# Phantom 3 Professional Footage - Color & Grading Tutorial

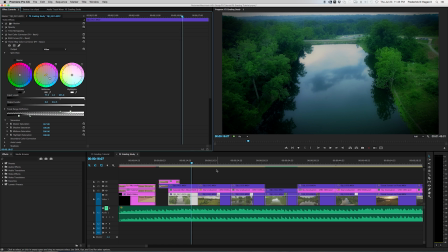Again, it had this kind of mystical, fantasy almost looking look to it, and the way I did that was with Premiere Pro 2015 CC, and that's what I'm using here. They've introduced Lumetri. Some people are calling it Lumetri, but either way,
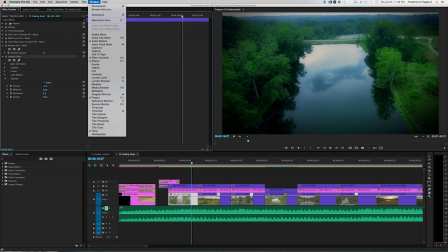in Lumetri color, the one thing that I have added, and it's only this one thing.
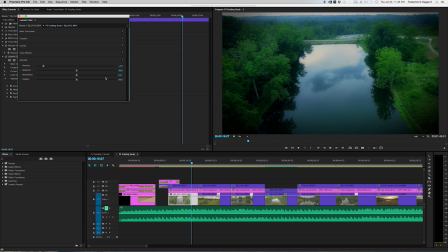Let me open Lumetri. I have added the vignette, and you can see that right here. I've pulled it way down.
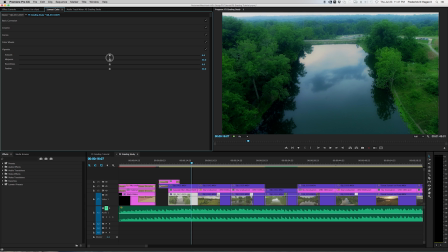Take it back to the center. You see the shot before, and then way down. And I like this for this shot anyway, because it pulls focus toward the center here. Without it, everything's kind of like blowing off, at the top here, and I don't know, your eye kind of wanders off here, to me anyway.
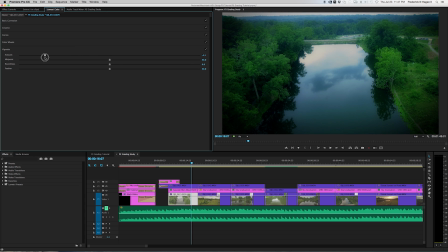A vignette like this, you can always overdo them, and by the way, everything I've done in this tutorial that I'm showing right now is overdone because YouTube sometimes isn't quite as vibrant and clear, and because of the compression that it does. So I'm kind of pushing it here on a lot of this stuff.
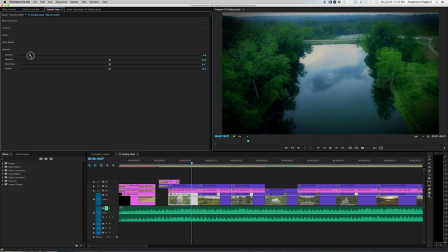I know it's over the top, but I think you get the point because it's easier to see. But anyway, so the vignette adds to this sort of, pulls the focus and adds to this mystical quality to it. The other thing is a great little trick down here. This layer above the corrected footage is an adjustment layer.
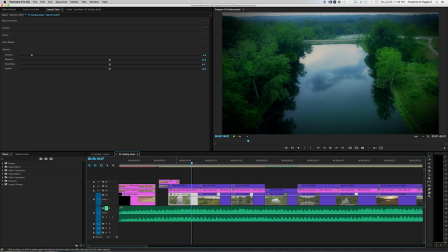And on this adjustment layer, the only thing that's there is, go back to there. What I've done is put the adjustment layer there, and then I've added a Gaussian blur to the adjustment layer, not the footage. Then the opacity, set the blend mode to overlay.
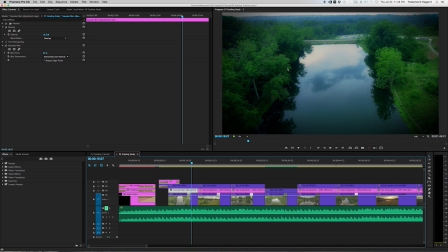And what that does is give this real soft, pretty, kind of, like I said, mystical quality. It doesn't take away detail. You can see there's all kinds of details in these leaves. But what it does is it gives it this soft, hazy look.
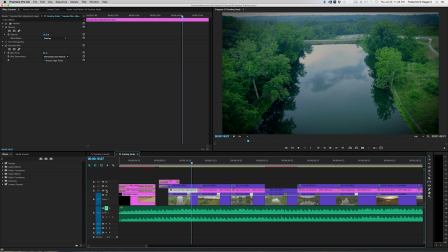I'll show you without. That's without it. And that's with it.
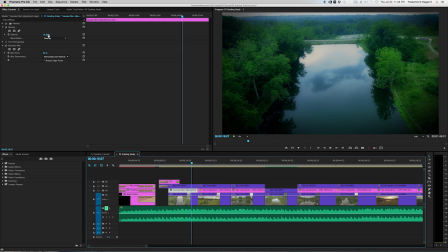And the key is here is you don't want to do 100 everything. The opacity, I've set it to 76, so the shot underneath is, kind of peeking through. And then the blurriness of the actual Gaussian blur is set to 92. You can up that more, but you start to lose it.
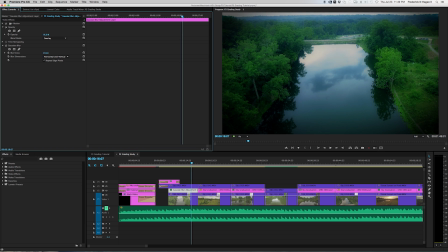There tends to be like a sweet spot. So around the 90s, I thought, looked like it worked pretty good.
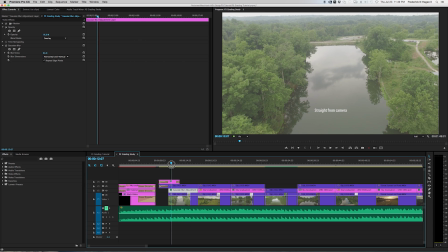So you can see the shot before
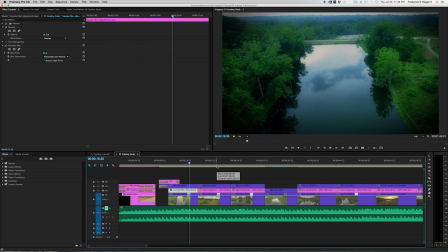and the shot after. Okay, the next one is this shot.
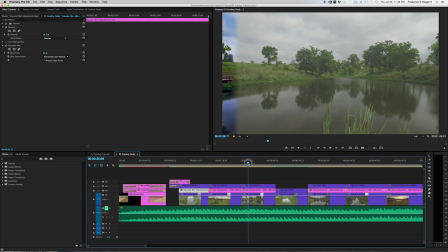This shot, I just wanted it to be pretty. And I really wanted to work on this water because the water wasn't looking great to me. I'm using all the standard color correction tools that I usually use, three-way color corrector, RGB curves, and the fast color corrector.
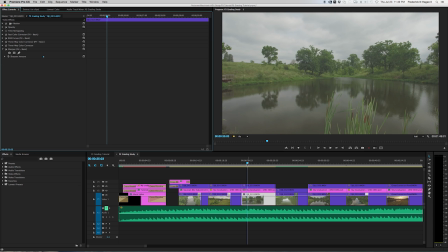But the two other things going on with this shot that helped a lot.
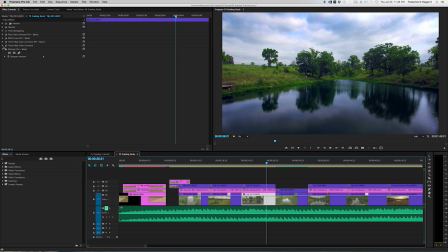You see the water here? This is done with a mask. What I did was I grabbed the pen tool, back out a little bit,
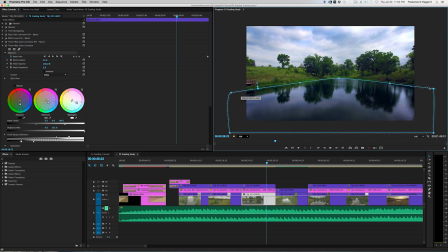grabbed the pen tool and I clicked here, here, here, here, here, here, here, and enclosed the path by clicking the original point again. And what that does is that creates a matte or a mask that for this color corrector that will only affect what's in the mask.
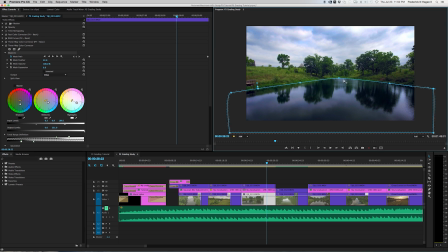Now the problem is, as this shot moves, this shape or the water here on this pond is going to morph and change because it's film.
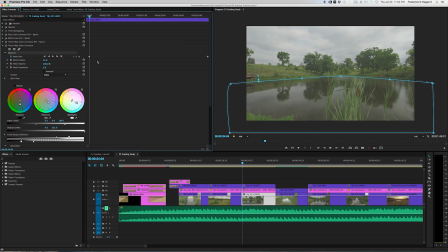It's not a photograph. So what you do is you go to the beginning of the shot, draw your mask, and as soon as you do that, a point will appear.